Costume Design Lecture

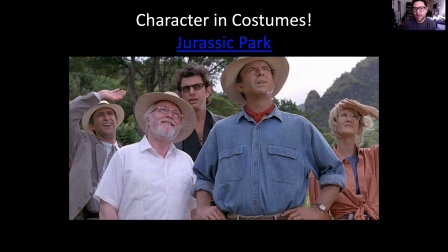And this scene is special because it's the first time we're meeting most of these people. Dr. Ian Malcolm and the lawyer, Mr. Gennaro, we're meeting some of these people for the first time, Dr. Grant and Dr. Sattler, and we're meeting all of these characters and their personalities.
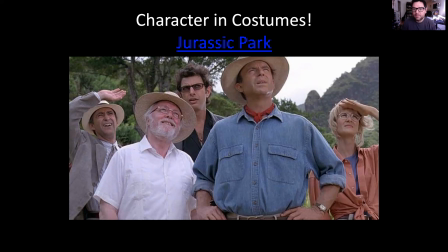And the first thing that just kind of jumps out towards us is, what do they wear? And what is their occupation? What is their wealth status? How rich or how wealthy can we tell Mr. Hammond, like by his clothes, by the things that he wears?
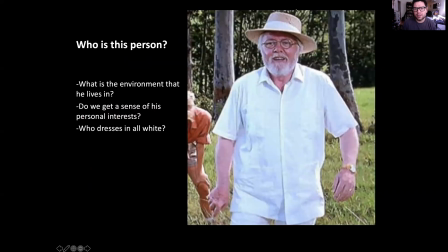What does it say about him? So let's talk about it. Let's just go one thing at a time. Let's just go one person at a time here. This is Mr. Hammond. He owns the park, obviously, in Jurassic Park. And so, I mean, it's just kind of
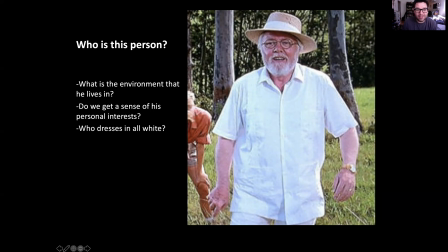basic knowledge that he is going to have a lot of money, but like who dresses like God? I mean, he dresses all in white. What is the environment that he lives in? Who dresses like this? What kind of old grandpa character dresses in white pants and a white shirt
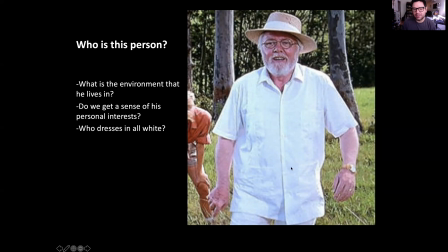with a nice gold watch and whatever his cane, that little ember or the little dinosaur fossil that he has kept in his cane. Do we get a sense of his personal interests by just looking at his clothes? I know it's not really fair to think about these kind of things in real life,
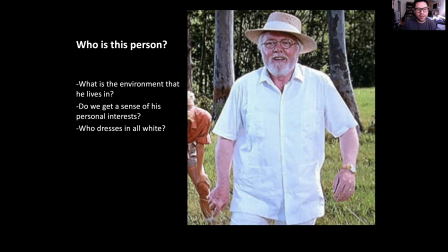about how to judge a book by its cover, but in theater, it's kind of the first thing that we notice. It's the first thing that we see. Who dresses all in white is what I'd like to say.
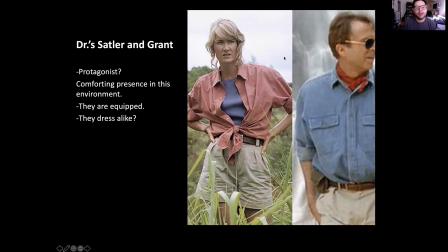Doctors Sattler and Grant, these two characters we're establishing as protagonists. Earlier on in the film, we meet them. They're a comforting presence in this environment, mainly because of what they're wearing.
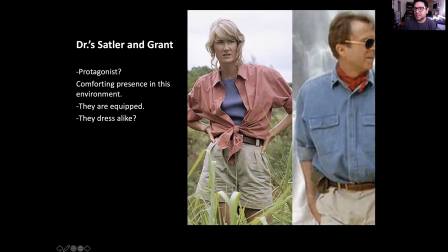We don't wear these kind of clothes today, and this is a 90s film, so the style is very 90s as well, so we see that. But what is the main piece of information that we're getting from their clothing? And I would like to denote that it is that they are equipped to live in this environment.
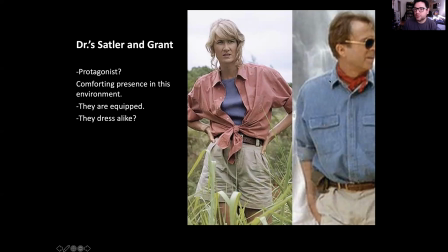They are outdoors people. They are paleontologists, so they spent their time outdoors, and they're wilderness goers. They know how to survive. And just because of how they look, the scarf, the way she ties her shirt, it just looks confident.
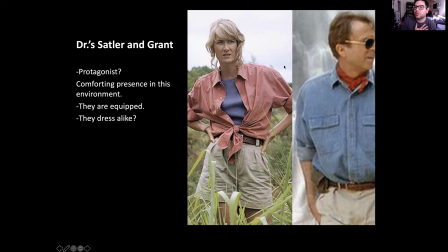It just looks like, to us, the psychological audience, we're just saying, okay, we trust this person. This person knows what's going on, and they're going to be safe. They are equipped to deal with this situation.
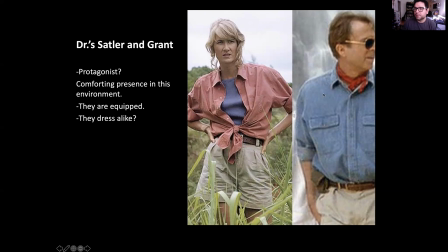And they dress alike, which shares relationships. It gives them a relationship center.
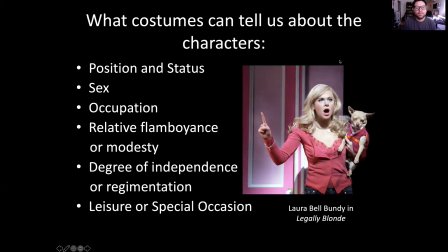So what can costumes tell us about these characters? Well, I'm just going to go one by one and talk about each of these things. We can learn the position and status of these characters just by what they wear. We know Mr. Hammond, John Hammond's clothes looks expensive.
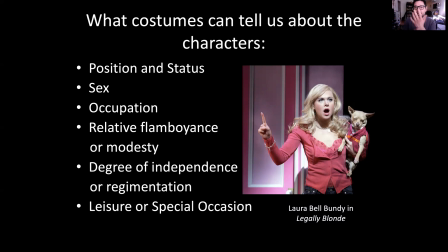Like that shirt, pants, watch combination looks very expensive. And so at any time we could just go and say, he probably has a lot of money just by what he wears.
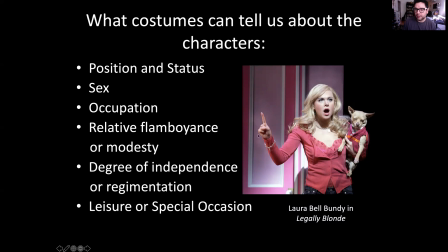We're looking at Laura Bell Bundy here, who is Elle Woods in Legally Blonde. We can tell by this little bangle on her wrist. We can tell by her necklace, the way that she dresses her dog, like who dresses a dog. We can tell that she has some money, that she is wealthy and her status is high in society.
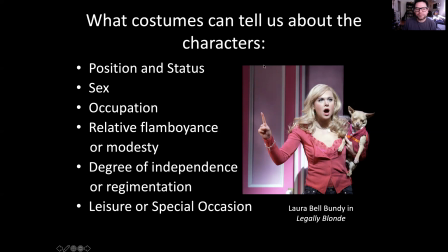Sex or general gender, we're going to talk about that in a second too, but we can tell the sex or gender or even sexual preference of a person, of an individual, by what they wear.